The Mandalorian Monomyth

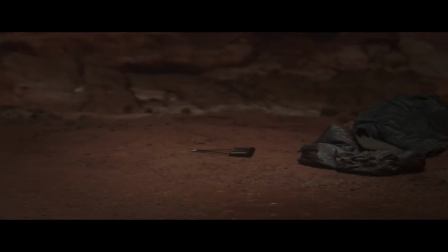4:07 Though he is currently defending the child so he can collect the bounty on it himself, the scene and the rest of the episode are here to establish a rapport between the two,
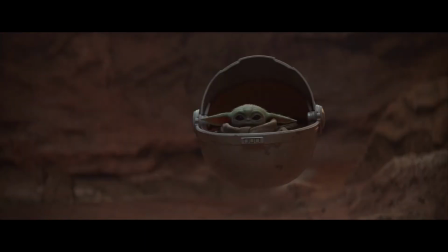4:15 to create some kind of relationship between Mando and the child so that later he will have difficulty giving it up.
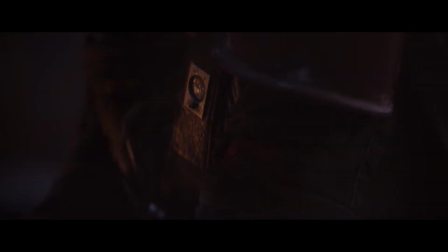4:21 When it sees he is injured, the child reaches out to him, which we will later learn is an attempt to heal the wound.
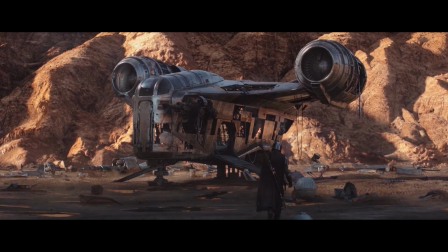4:26 The Mandalorian ship is taken apart, and in order to repair it, he needs to retrieve an egg for the Jawas.
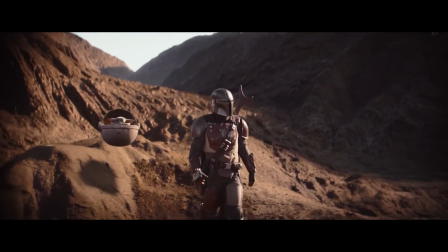4:33 Though, at first glance, this episode can feel a bit like filler,
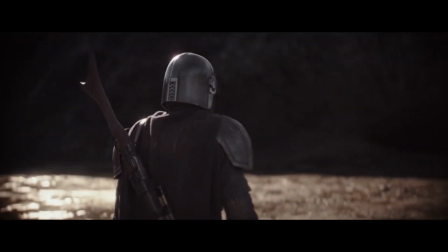4:36 by having his ship damaged and being required to complete this errand, Mando is forced to spend more time with the child, and,
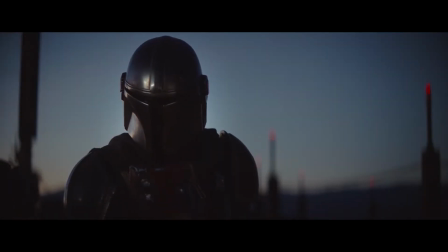4:42 as a result, grow more attached to it. He is forced to act as its father.
Hey, spit that out.
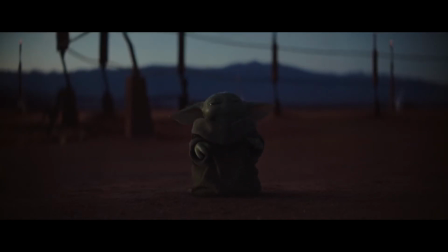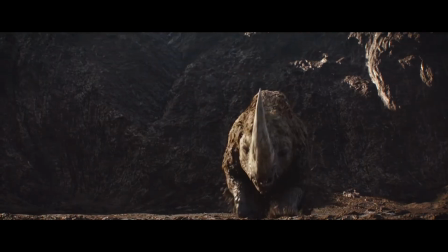4:55 Before he can get the egg, the Mandalorian is attacked by a large beast. The child uses the Force to save him.
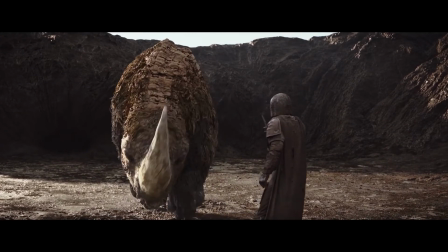5:01 Now, not only does he have a somewhat paternal instinct to protect the child, but Mando also feels indebted to it for saving his life.
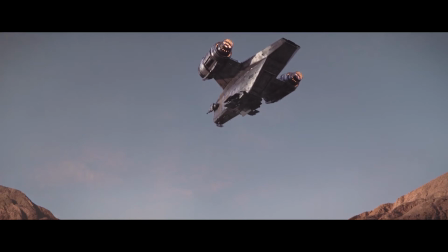5:08 He repairs the ship and goes on his way, leading into
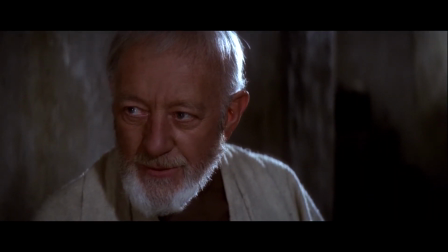5:16 You must learn the ways of the Force if you're to come with me to Alderaan.
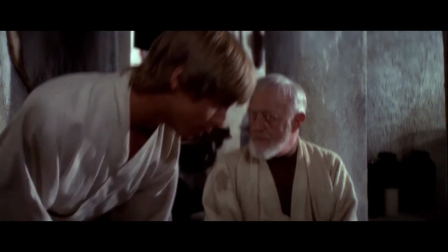5:21 Alderaan? I'm not going to Alderaan. I've got to get home. It's late. I'm in port as it is.
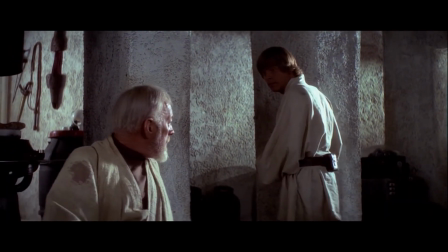5:26 I need your help, Luke. She needs your help.
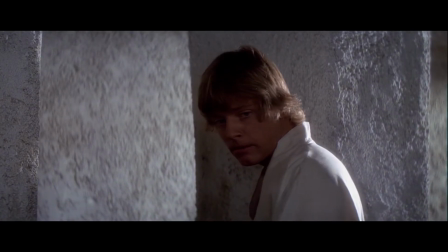5:29 The refusal of the call is the point in the story where the protagonist hears the call to adventure and ignores it, choosing to stay in the ordinary world instead. In Episode 3, despite feeling somewhat attached to it, Easy with that. the Mandalorian brings the child back to the Imperials who hired him.
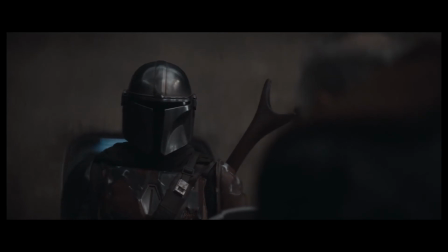5:44 The call to adventure was his instinct to protect the child, and he refuses that call by giving the child away.
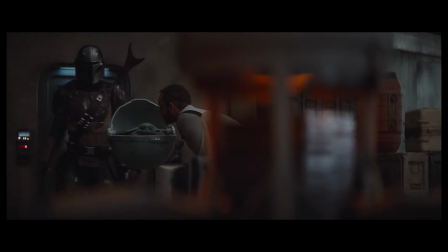5:50 He chooses instead to remain a bounty hunter, thus staying in his ordinary world.
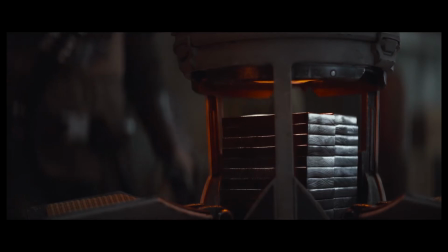5:54 He collects the reward and goes on his way. The refusal of the call, however, is always temporary.
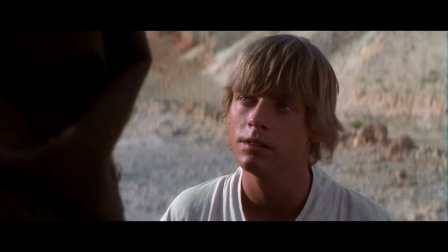6:01 The amount of time it lasts may differ, but it always eventually leads to the crossing of the threshold,
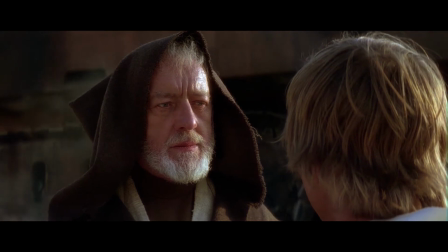6:06 where the character chooses to accept the call to adventure and takes his first step into the unknown world.
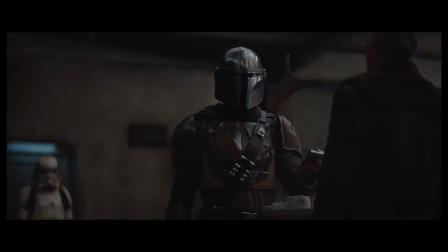6:12 After giving up the child, it becomes clear the Mandalorian feels a sense of guilt.
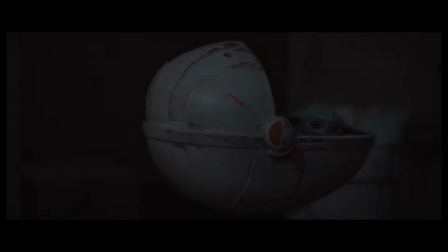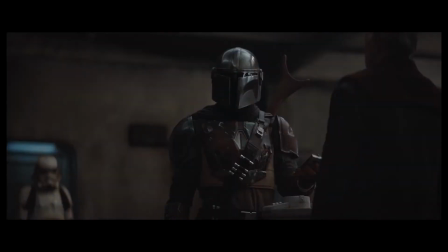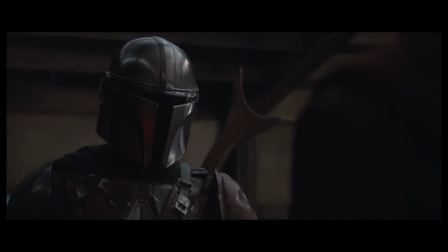6:26 What are your plans for it?
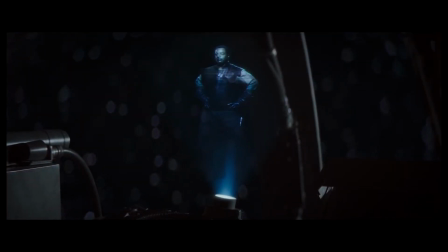6:29 This is a callback to the earlier line, I have no idea if he wants to eat it or hang it on his wall, but he's very antsy.
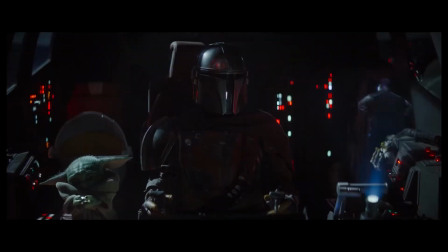6:37 Mando knows that by giving it up, he is most likely resigning the child to a terrible fate,
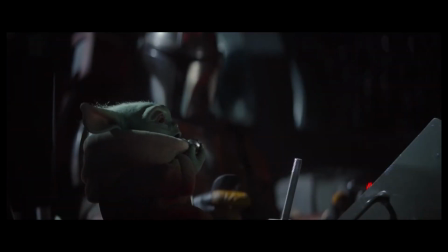6:42 and the following moment where he acts as a paternal figure to it once again reminds the audience of their connection.
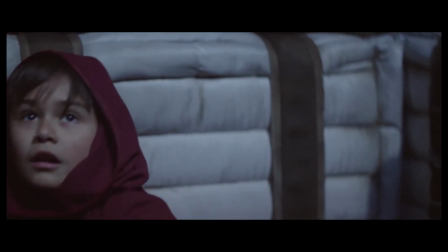6:48 Later, flashbacks to Mando's own childhood show his guilt stems from some sense of empathy, having his own home and people slaughtered as a boy.
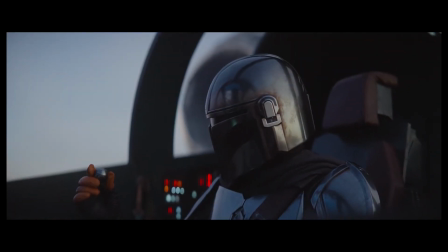6:55 He spends several more scenes questioning his decision before finally deciding to go back for the child.
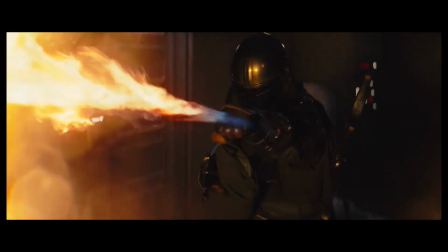7:00 The rest of the episode is one incredible action sequence where he goes on a mission to save it from the Empire.
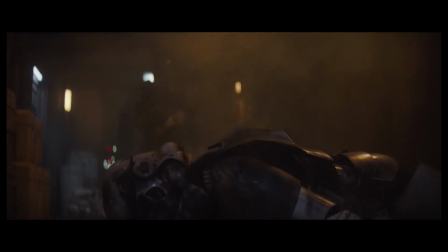7:06 By recovering the child, Mando crosses the threshold, accepting the call to adventure.
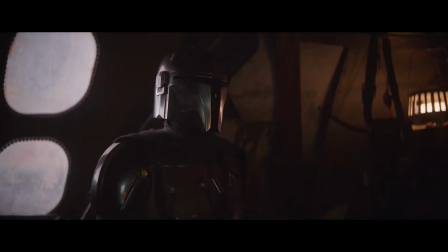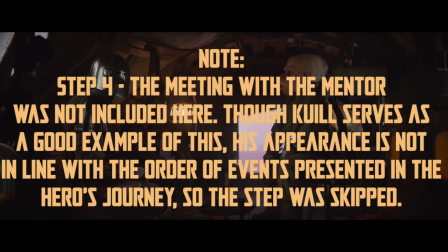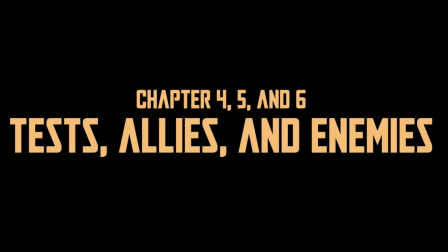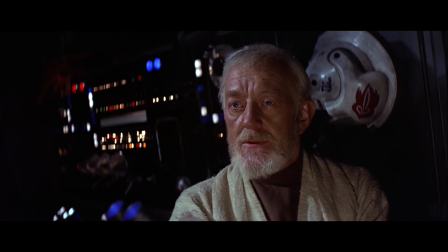7:34 The next step in the hero's journey is tests, allies, and enemies. At this part of the story, the protagonist is faced with multiple smaller tests on the road to achieving his goal.
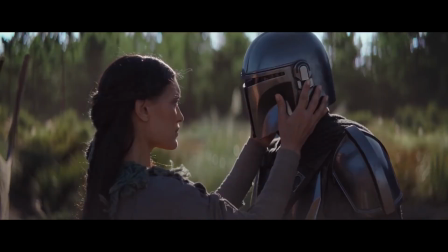7:43 He meets new characters, some of whom become allies and others who become enemies.
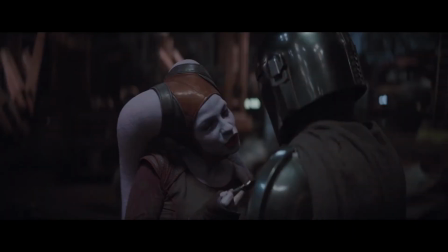7:49 Episodes 4, 5, and 6 of the show represent this portion of the journey.
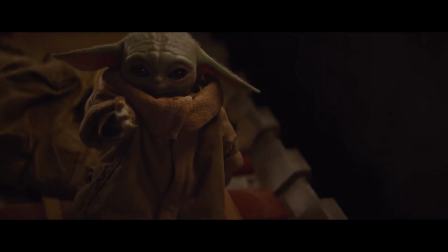7:53 In these episodes, the Mandalorian continues his journey of protecting the child, all the while facing new threats and finding new allies.
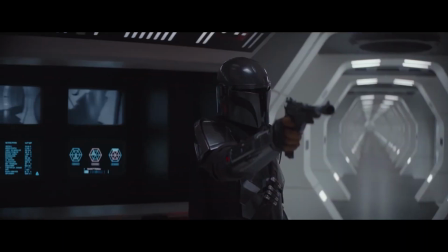8:00 The challenges faced in these episodes are mostly inconsequential to the overall plot, serving mostly to introduce new characters and develop character relationships.
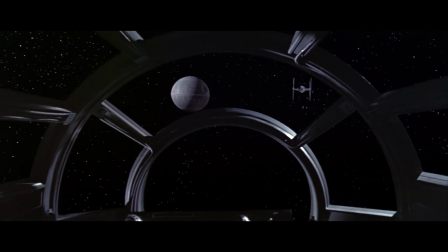8:12 Here is the point in the story where the protagonist prepares to face his greatest challenge.